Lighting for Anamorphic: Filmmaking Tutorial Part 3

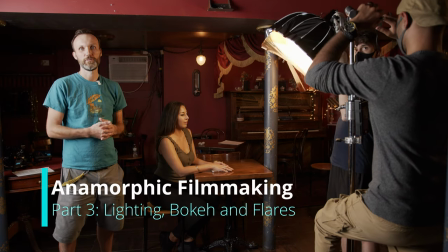0s
So whenever you're lighting a scene, it's very important to know what's the mood of the scene that you're going after.
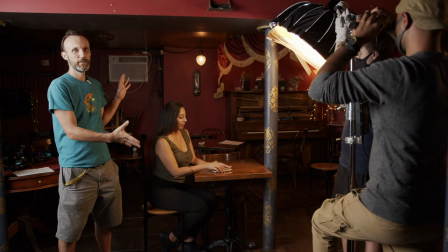6s
In our main shot, I want it to be kind of dark, a little bit mysterious.
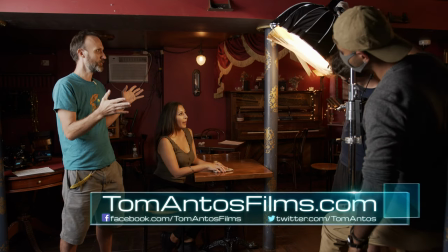12s
So we're not going to overlight it, I would say, too much.
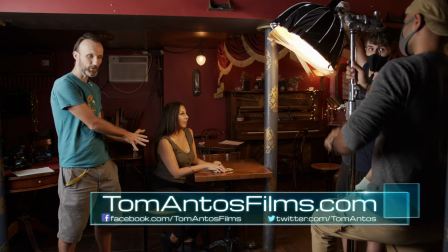15s
We're pretty much going to concentrate, make sure that our girl here, at the beginning especially, she's kind of more just backlit.
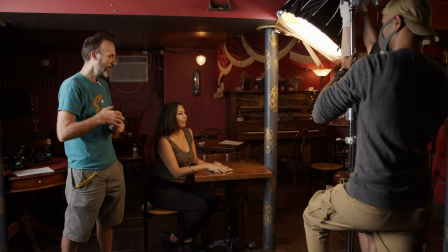22s
So we know that she's there, but we don't see all the details. As we move in closer and she kind of faces the camera,
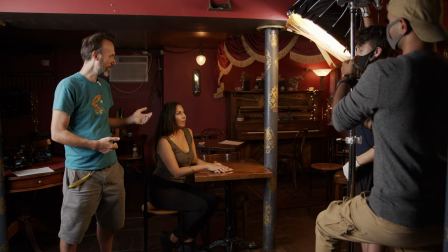28s
that's when we're gonna have our key light here off to the side That's lighting just her left side of the face Which is
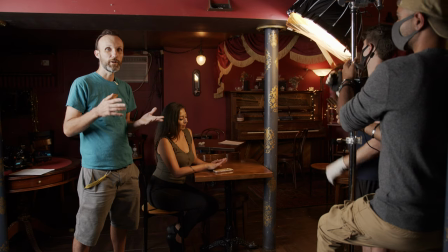34s
where the the bruises and then the blood is now That's why knowing what your framing and your camera
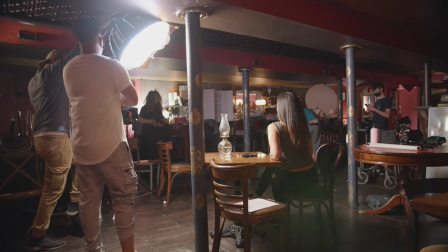39s
position is gonna be is very important because Without that like for example in this case We wouldn't know how close we can
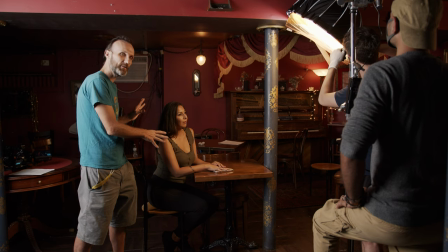46s
get with this light so that it's their lighting that we're seeing But it's just outside of the frame of our shot
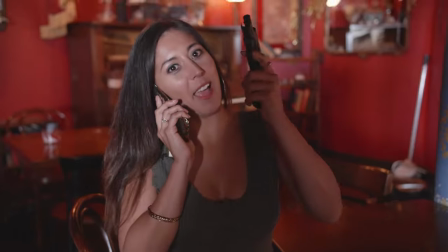55s I
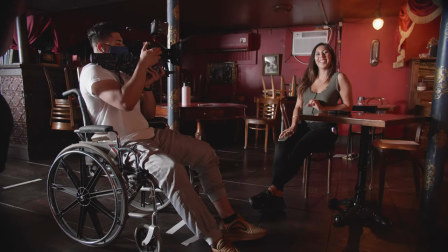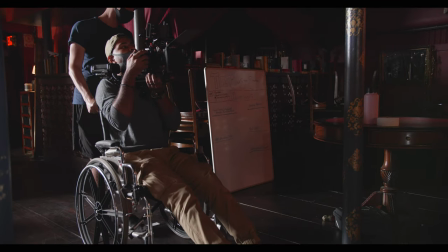64s know you're on a road, let's
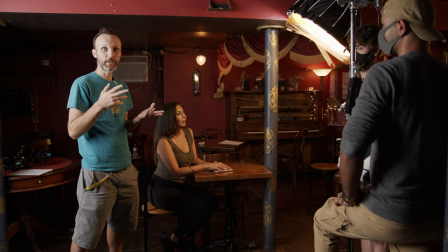72s
take it real soon Now of course I decided to shoot this whole thing on the anamorphic lenses and part of the reason is because
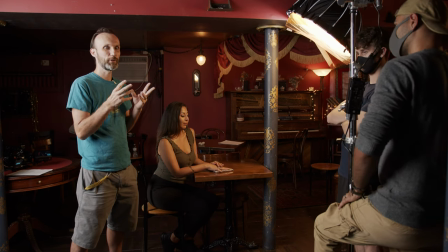81s
anamorphic lenses have those kind of I would say characteristics that make them look not so real,
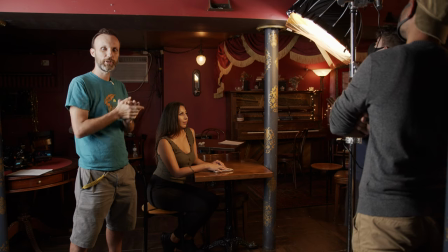87s
right? They kind of stretch out that image, I give those vertically stretched bokeh and things like that and those kind of, again,
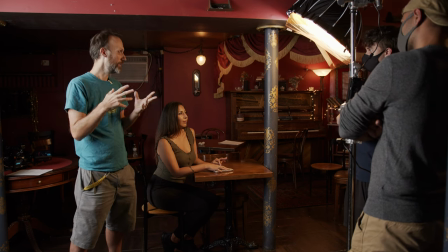94s
kind of dreamy looking lens flares And this scene is kind of about a girl that's basically,
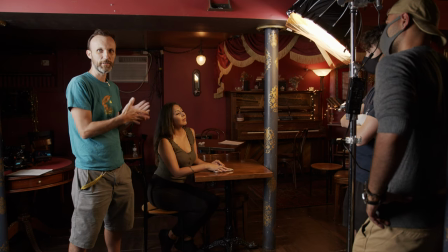100s
you know,
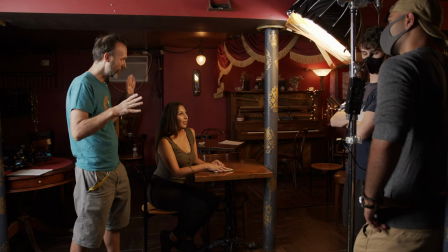101s
gone a little bit a little bit delusional So I want that kind of a look and especially once the camera gets really close on her face I want to be able to kind of have like some nice
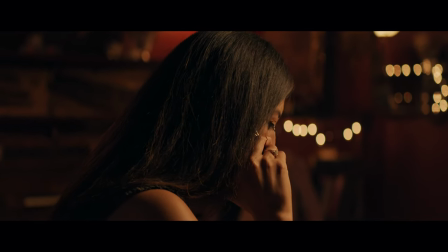110s
Vertical bokeh there in the background So we're actually placed some lights there, which are little practicals basically Christmas lights
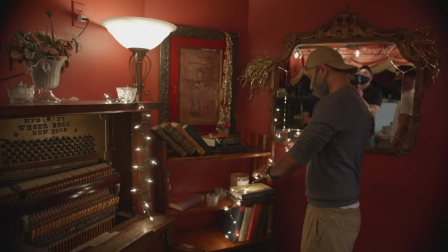118s
And we're gonna have that visible in the shot and and otherwise the rest of the
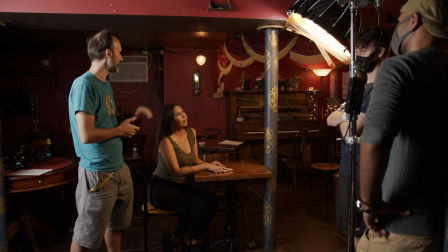123s
shot is pretty fairly you know basically dark we actually have some practicals that we're setting up here on the table and then in the background we have some practical lights to kind of lighting the little piano area there and where our victim is going to be so
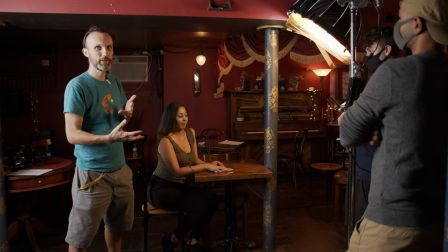135s
again always make sure that you know what's the the mood of the scene and really decide also what's important to actually see in the
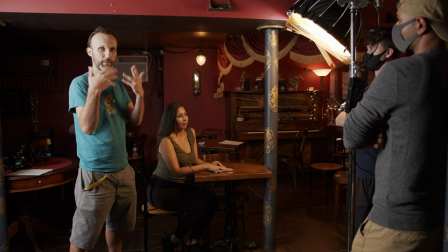143s
shot and what you can hide and you can do that also by again either shining a light on it or keeping it in the dark.
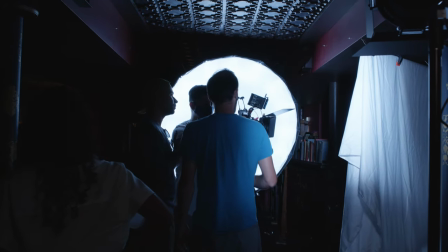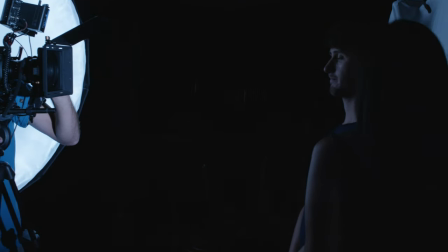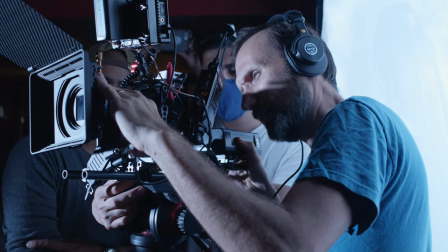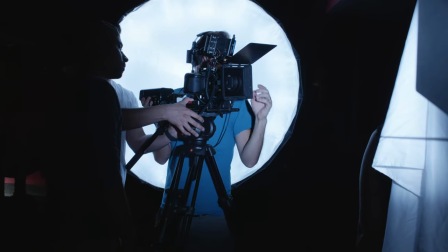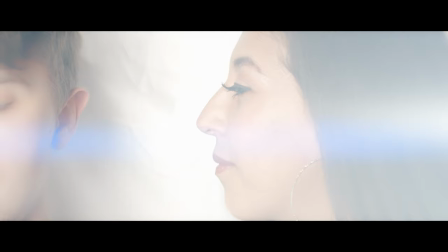172s
Now in our story, we actually have a quick cutaway and I want that shot to be the exact opposite of our main setup.
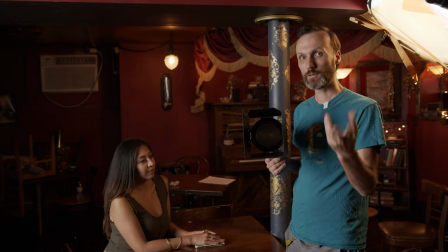178s
We're going to make it very bright, very happy. Now when we're cutting to that shot, I want to use some of those anamorphic characteristics and particularly the horizontal lens flares as a sort of a transition to that shot.
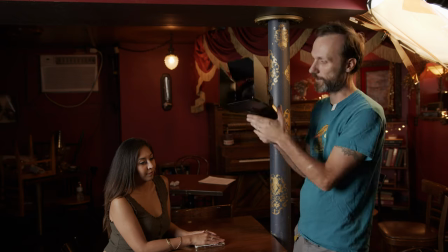192s
So what we're going to do is while we're going here in our main setup, we're going have this light which has a Fresnel lens on it,
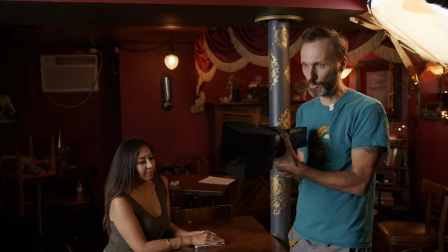198s
it's very sharp and focused and we're just going to move it and flash the lens so we get that nice
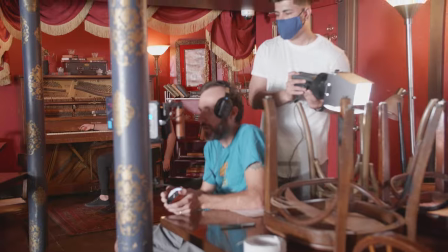205s
anamorphic lens flare and then again we're going to cut to our cutaway shot which is going to have very nice bright lighting and when we cut back I think it's just going to make a nicer transition.
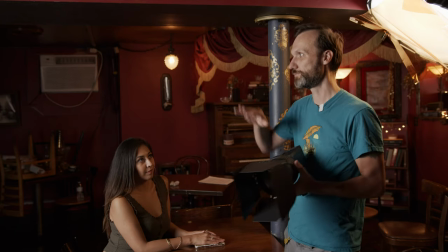215s
So that's where you can play around with lighting and use it not just to actually light your scene but kind of get creative with it.
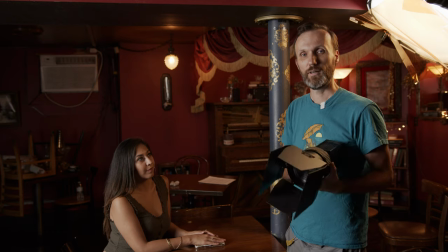221s
Of course once you're happy with your lights then And the last thing to do is to yell action and make sure you get a take that you're really happy with.
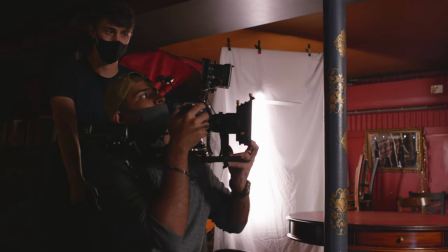229s
Once you get that, then the rest of the stuff happens in post-production, in editing.
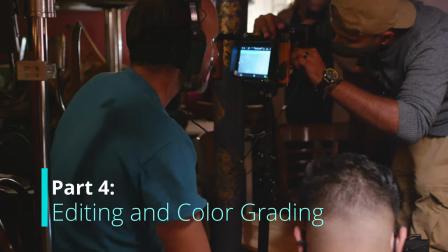234s
Join me in part 4 where I show you how I edit and color grade this short film.